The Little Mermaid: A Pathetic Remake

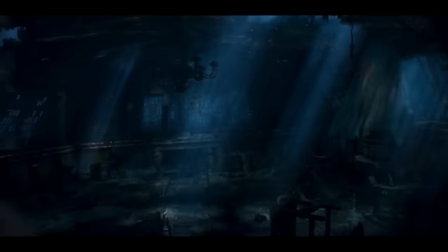(24:24)
He's angry to find out that Ariel went to the shipwreck that is under the sea rather than flounder mentioning Scuttle who is above the surface.
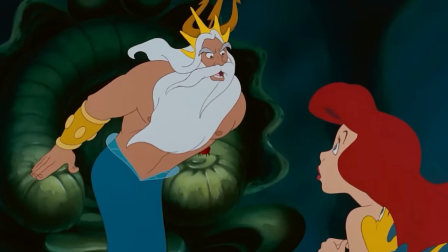(24:31)
How they just decide to stick with being under the sea rather than up there that actually justifies his concern better in the original.
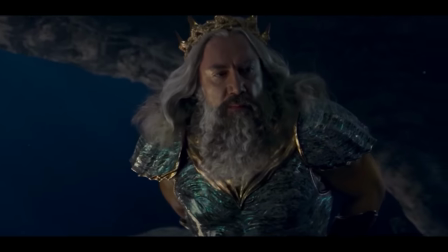(24:36)
Because in both versions, it's very clear that they aren't allowed to go up to the surface because he thinks humans are dangerous, and risky if she was actually seen by one.
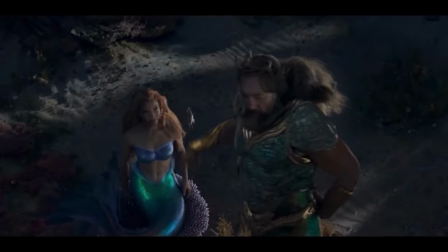(24:44)
But instead, the remake actually intends to show this by keeping her under, obeying the law her father says rather than having her actually go up there for the better to showcase his concern.
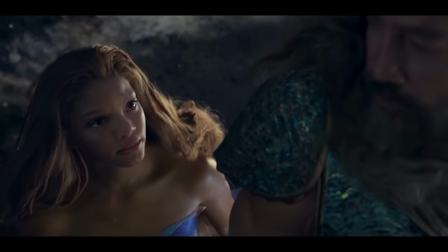(24:52)
How you really don't feel the emotion between either Halle or Javier because it's not there, only using the shipwreck as the point for his argument to not going up there.
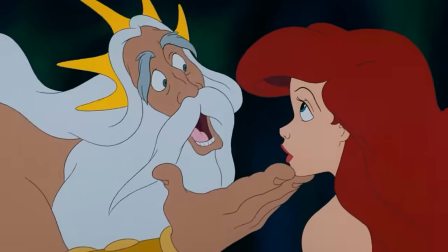(25:01)
Something that is actually relatively harmless because it's under the sea rather than his actual concern of knowing what is up there that she constantly
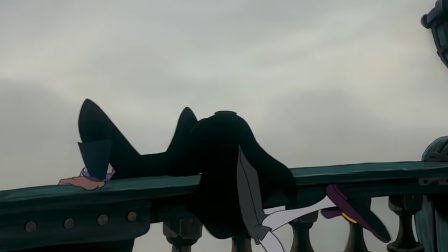(25:07)
goes to the surface to learn about the world where you know she can be clearly spotted in bright daylight by ships and any humans who watches,
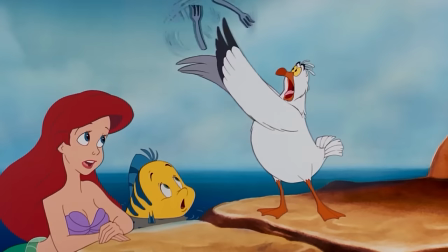(25:14)
how you can justify this version being more empowering and modern to her character because she does things that disobeys the law.
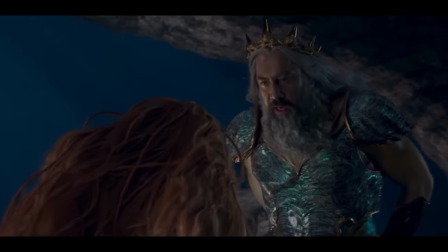(25:20)
But if you don't allow her to do that, and if you show us something that lacks in emotion compared to the animated interactions,
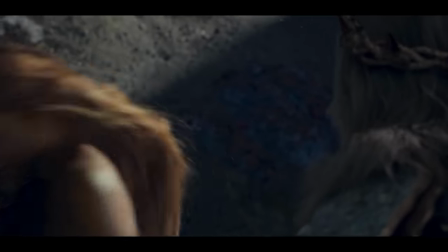(25:25)
then how can you feel their concerns in this scene when she's not allowed to do that at all, if she obeys that rule rather than actually breaks it?
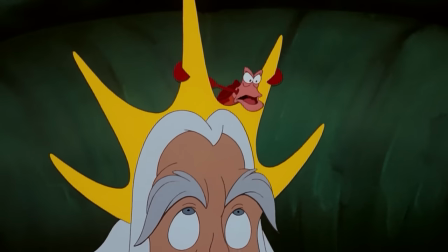(25:32)
For instance, take a look at King Triton's argument in both scenes and try to tell which one is more effective.
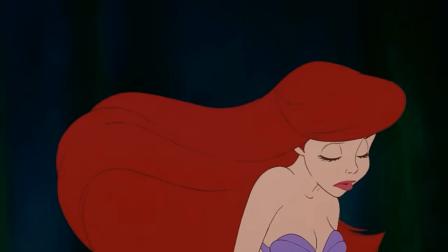(25:38) As long as you live under my ocean, you'll obey my rules. But as long as you live in my ocean, you'll obey my rules.
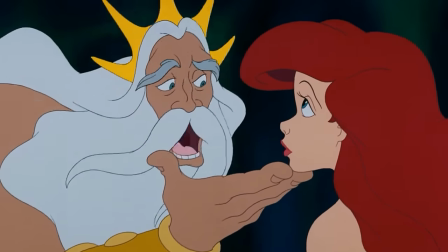(25:44)
As you can clearly see,
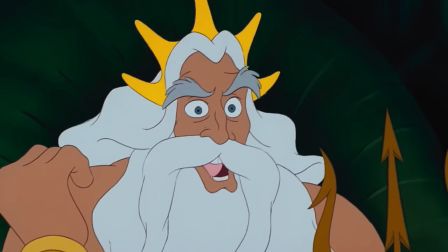(25:45)
the original one is more effective because of how angry he gets laying down the rules on Ariel which clearly affects her compared to the remake where it just really feels like it's hardly there at all.
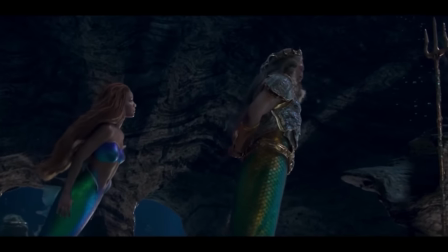(25:54)
No emotion whatsoever in the vocal and facial performance and the removal of lines considering where they set the story up from before.
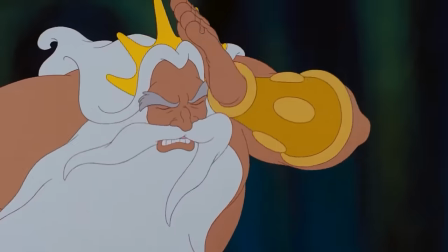(26:01)
Because Triton states that Ariel is never to go to the surface again and clearly almost makes her cry,
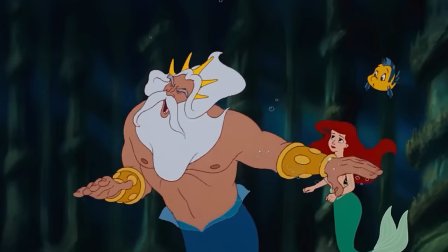(26:06)
how we get to see two sides of emotion being displayed in anger on Triton and sadness on Ariel so that she can storm off from and how this version barely raises his voice in a
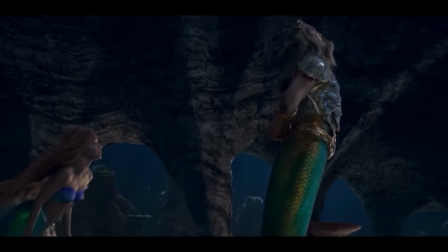(26:15)
more neutral tone and how Ariel just stares at him and leaves.
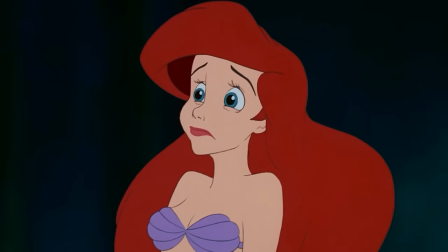(26:18)
She has the hint of sadness but it's not on the verge of actual tears like the original and it doesn't actually make you feel for her as a result.
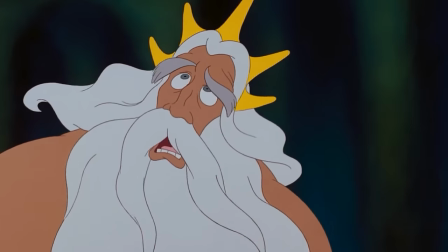(26:25)
You can feel sadness for her for what she wants but not as much as what they actually had when you actually saw her father yell at her that it actually made her visibly upset.
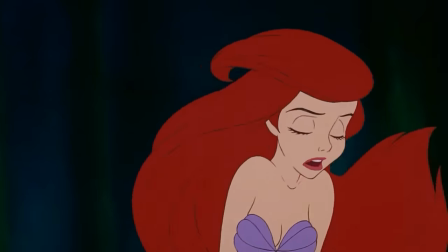(26:33)
These minor details are what elevates the story and characters that so many actually refuse to understand about the original where when you do notice that,
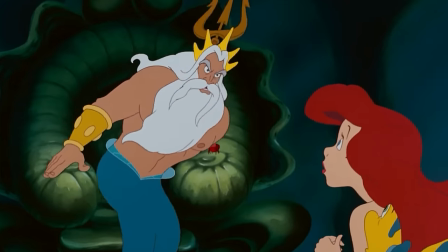(26:40)
then you can appreciate what they did originally and how badly they butchered the characters overall.
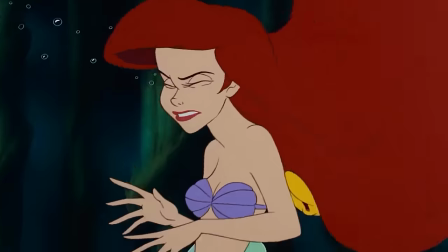(26:45)
There's just clearly more intent to her character introduced rather than how people perceive her as just leaving the
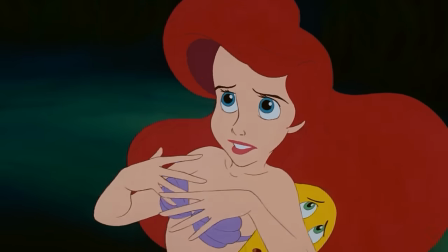(26:50)
ocean for a boy where the scenes with her father and her curiosity really shows those points very well,
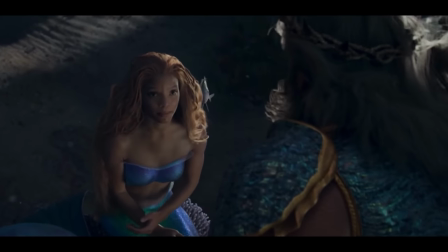(26:55)
but everything in this film instead just hands that down to her to explore instead.
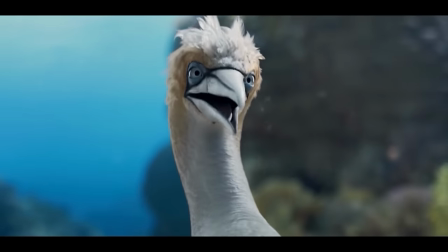(26:59)
She really doesn't have the agency to go for what she wants because she also wants to respect her father's wishes and hand those important plot points down on a plate,
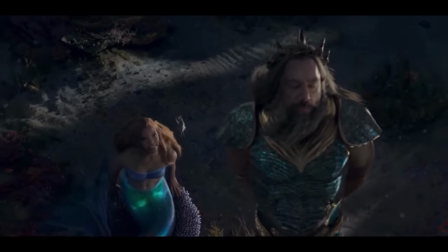(27:08)
because she also wants to respect her father's wishes and law, which reduces the impact of this very moment.
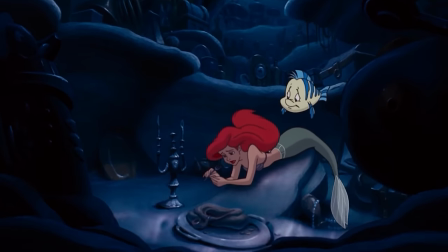(27:13)
A moment that leads us into her most famous song being of course, Part of Your World, after Sebastian is tasked by Anton over here to watch Ariel.
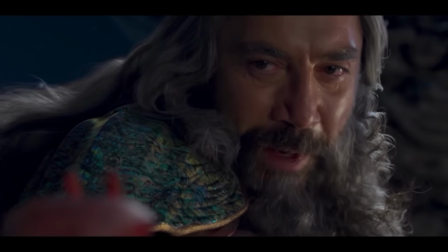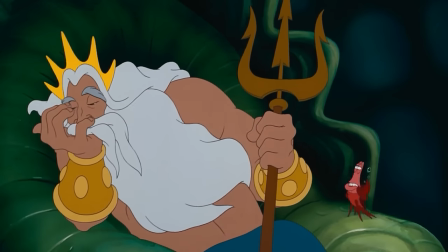(27:26)
We see how she's contemplating how her father could see the human world being bad when they actually can create wonderful things like dingo hoppers and so forth.
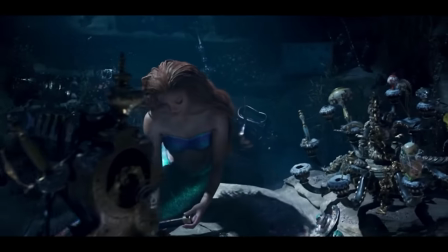(27:34)
And this is one of the moments that actually allows Halle to shine as Ariel, to prove that she showed that she was being worthy of the character despite the circumstances around her.
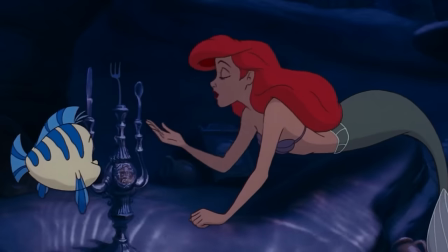(27:42)
Because she really does well to capture most of the magic that Jodie actually performed for her originally in the singing form.
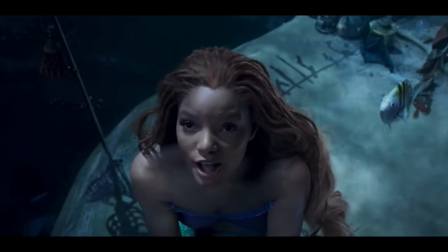(27:48)
In its essence, without the film, it's a very phenomenal performance, but it's also not without its issues in the very direction of the film.
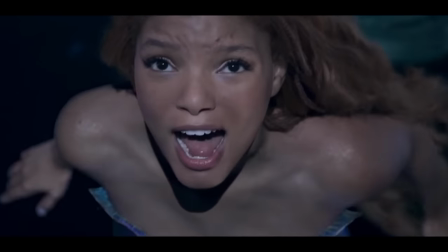(27:54)
She has the charm of the character, but is constantly mixed throughout delivering lines so poorly compared to the one we all know,
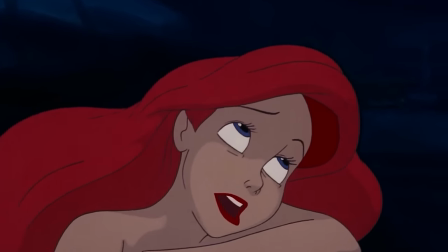(28:00)
because there is something very special to how she is actually singing that actually pertains the way her character is,
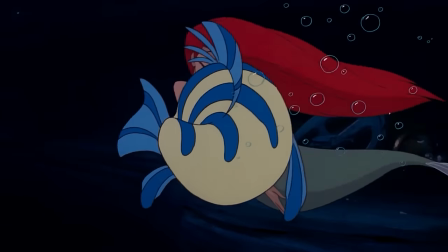(28:05)
what we learn and what she wants that is properly communicated to the audience,
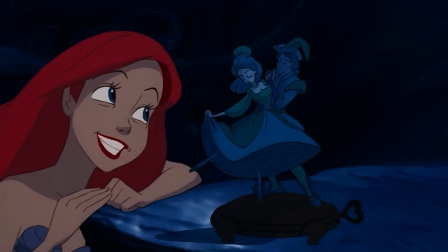(28:09)
how you can feel the emotion she is going through to connect with a world she can't be a part of that sets up our entire story that we are supposed to go through.
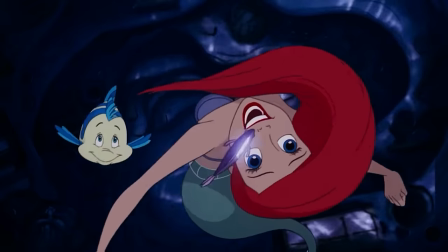(28:15)
The animation also straightens this to how she actually moves around the cavern and how Ariel herself is actually feeling, how she is so desperate and excited to learn more about this world.
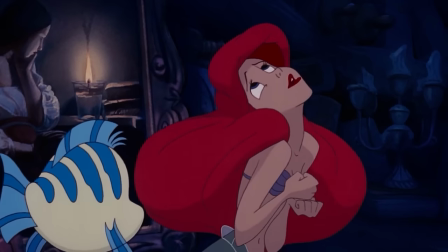(28:24)
One example here is when she talks about the thingamabobs.